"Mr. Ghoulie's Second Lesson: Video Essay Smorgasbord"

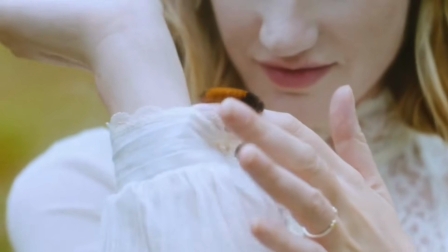Preble's job of auditing dreams for undeclared purchases shows that advertising is not only persuasive, it is enforceable.
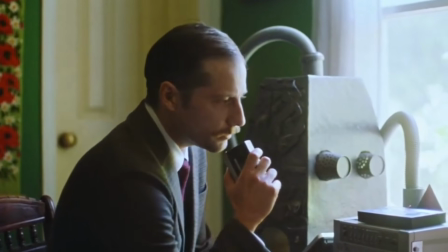Dreams are data, and data is capital. Through this premise, the film uses the familiar language of bureaucracy and consumer tracking to express a distinctly dystopian anxiety.
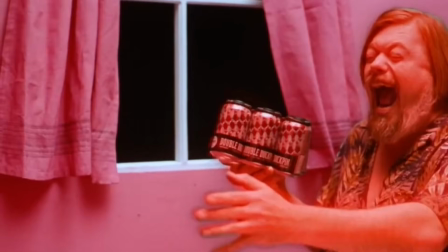If capitalism can reach the subconscious, then the last human refuge has disappeared.
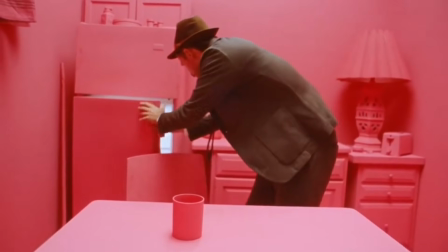The mise-en-scène of Preble's early dream sequences reflect this intrusion.
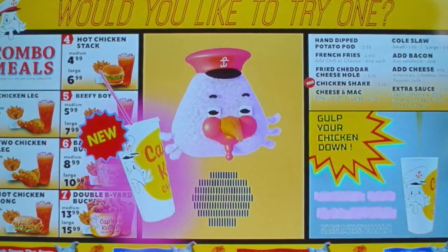Artificially bright colors, cheap mascot characters, and fast food product placements that interrupt the flow of his unconscious.
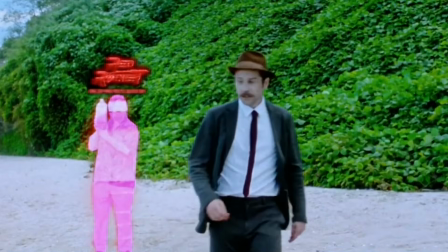The ads are not surreal or symbolic, they're literal. They look like the kind of disposable commercials we already scroll past, a choice that makes them uncanny.
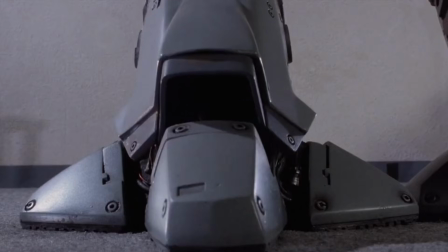Science fiction often uses futuristic technology to convey its themes, but here the technology feels especially mundane.
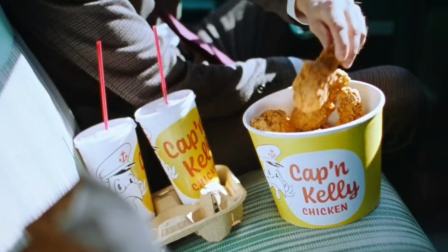The horror is not even the dream recording helmet itself, but that even inside our dreams, the advertisements are boringly recognizable.
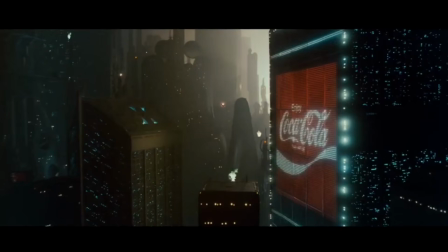This echoes the way Blade Runner uses giant holographic billboards to show a world drowning in corporate spectacle,
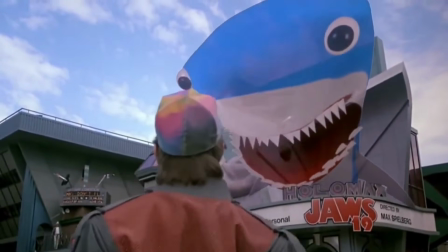or how Back to the Future 2 uses 3D pop-up ads to exaggerate the noise of consumer access.
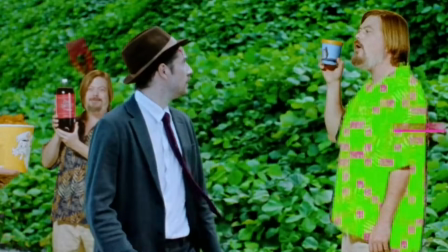But in Strawberry Mansion, advertising surrounds and colonizes the characters.
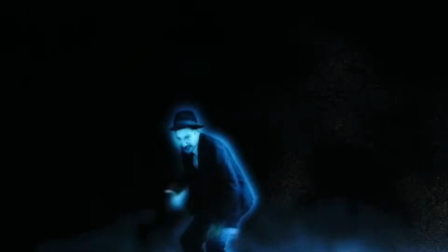It weaponizes loneliness and routine, exploiting gaps in emotional life to sell a narrative of constant consumption.
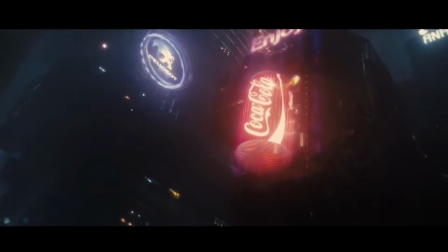In the 2017 sequel to Blade Runner, these themes are expanded on,
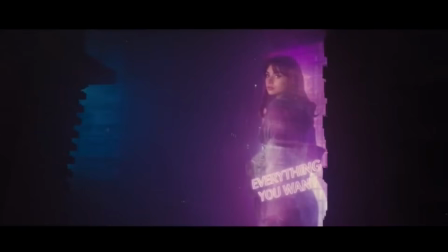with Tyrell's original android becoming commercially widespread to the point that artificial relationships are almost as accessible as fast food.
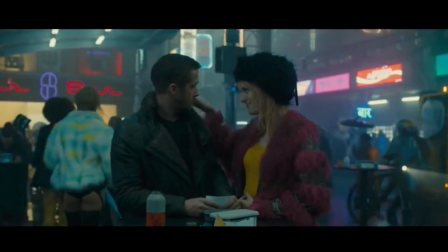This takes the form of quickly accessible sexual companionship. Sex appeal, of course, has always been a functioning marketing tactic.
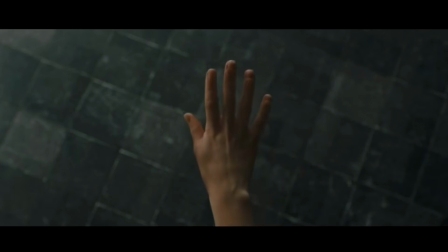However, Blade Runner takes this to another level, creating a symbiotic relationship where citizens cannot tell the difference between artificial and true attachment.
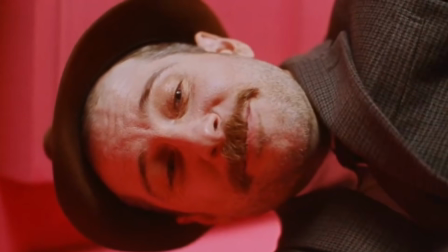One of the most striking techniques Strawberry Mansion uses is how the tone shifts when ads appear.
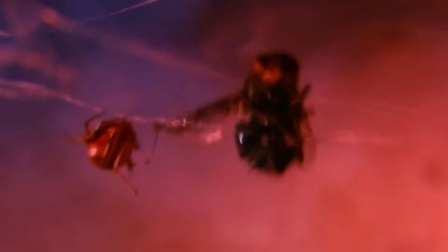The sound design becomes louder, more abrasive, almost sticky. The pacing interrupts itself.
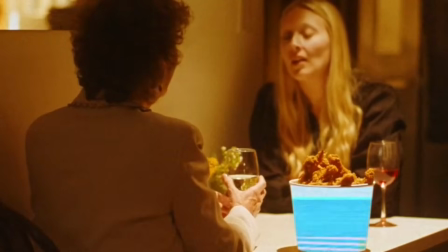The camera lingers too long on brightly colored food, or cuts too quickly between smiling mascots.
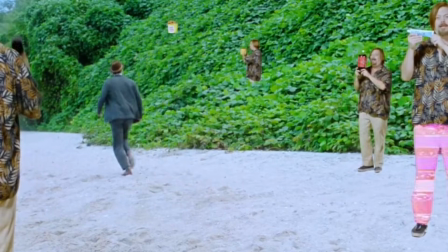These breaks in tone feel like glitches in the emotional fabric of the scene. Advertising becomes a form of cognitive violence.
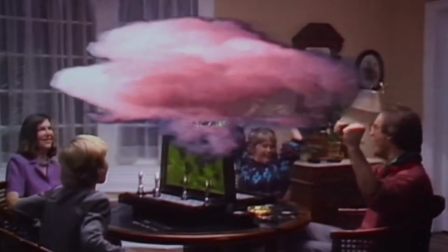It is an assault on the coherence of the self. This connects to the broader tradition of science fiction using advertising to critique systemic power.
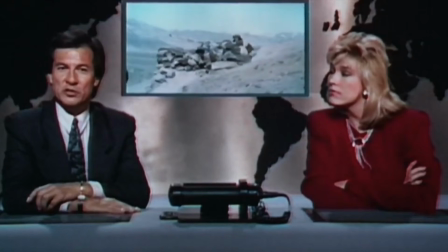RoboCop's satirical newscasts normalize military escalation. This is shown especially in its performance.
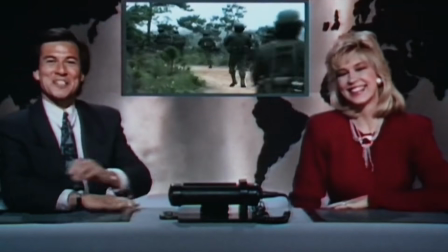The jury hosts empty positivity, transitioning between public unrest and violence.
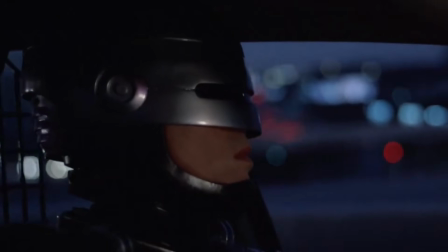The RoboCop itself is a metaphor of privatized police going commercial,
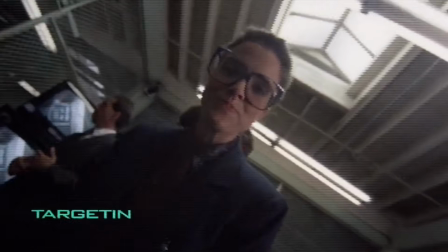with government law enforcement being used by tech companies to showcase product usage, earning them higher capital.
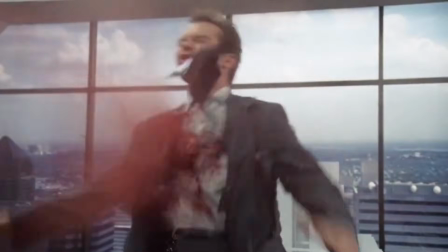They rush out products without the concern of public safety to further notoriety and publicity on their product.
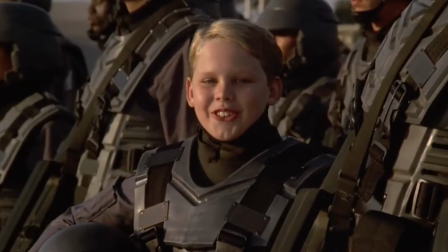Starship Troopers uses propaganda commercials to encourage enlistment, targeting even young children, turning death into a form of entertainment.
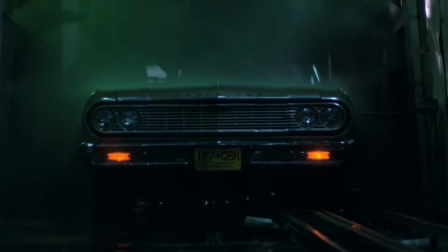Even the film Repo Man turns the alien into a commodity, stored like a product inside of the trunk of a Chevrolet Malibu.
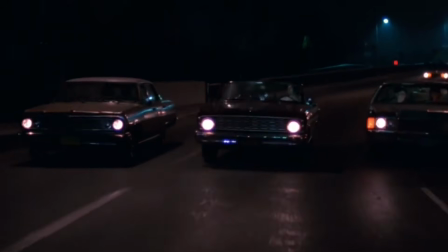The alien car becomes the main desire of the film's characters, with the ending having the protagonist choose it over unconditional love and happiness.
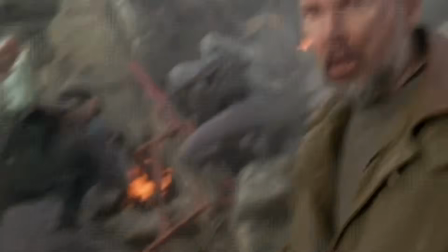In each case, advertising is not just messaging, it's world building. It tells the audience what society believes, what it fears, and what it willingly hides.
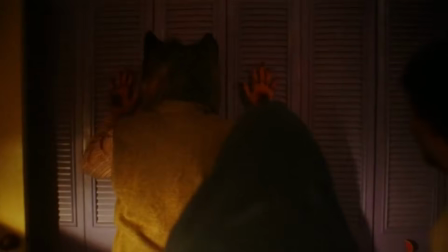Strawberry Mansion ultimately argues that capitalism's final stage is psychic colonization.
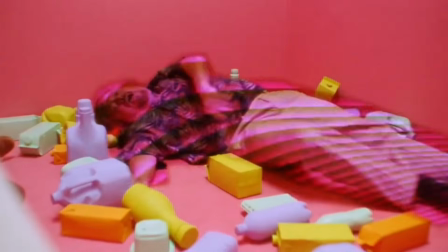By using dream advertising as a science fiction device, the film visualizes a theme that could not be expressed through realism alone.
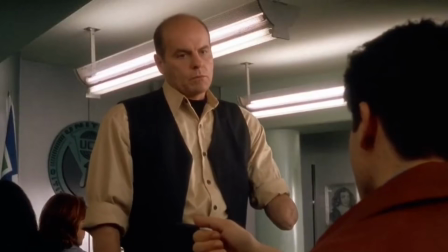The idea that mechanisms of power don't merely act on the body or the public sphere, but on the imagination.
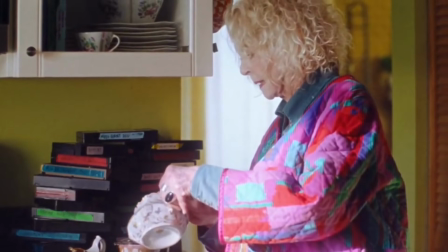And by giving us Bella's hand-painted tapes, a relic of unmonetized dreams.
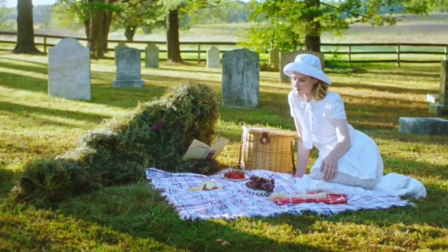The film suggests that creativity and human connection are the only forms of resistance left.
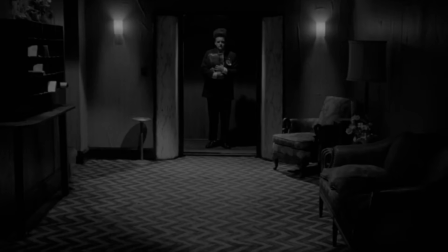Liminal spaces, in strict definition, is an in-between space, passed through without much thought.
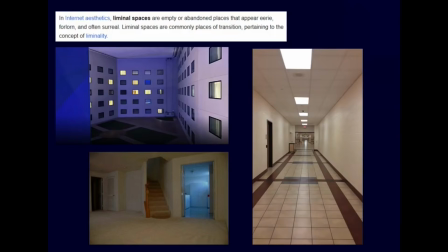Hallways, airports, staircases. The aesthetic definition of liminality, though, requires mise-en-scène to evoke a certain feeling,
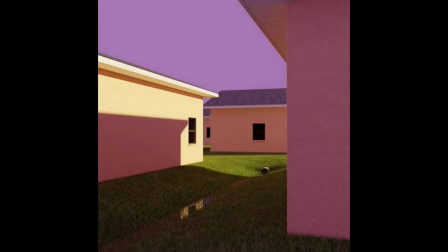which, like liminality itself, is a sort of in-between of unease and nostalgia.
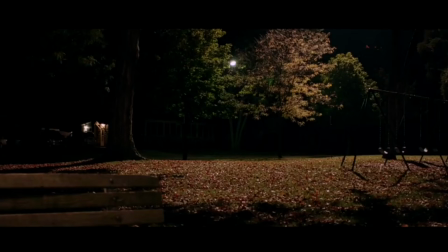Liminal spaces take familiar setting, and then remove context from the frame.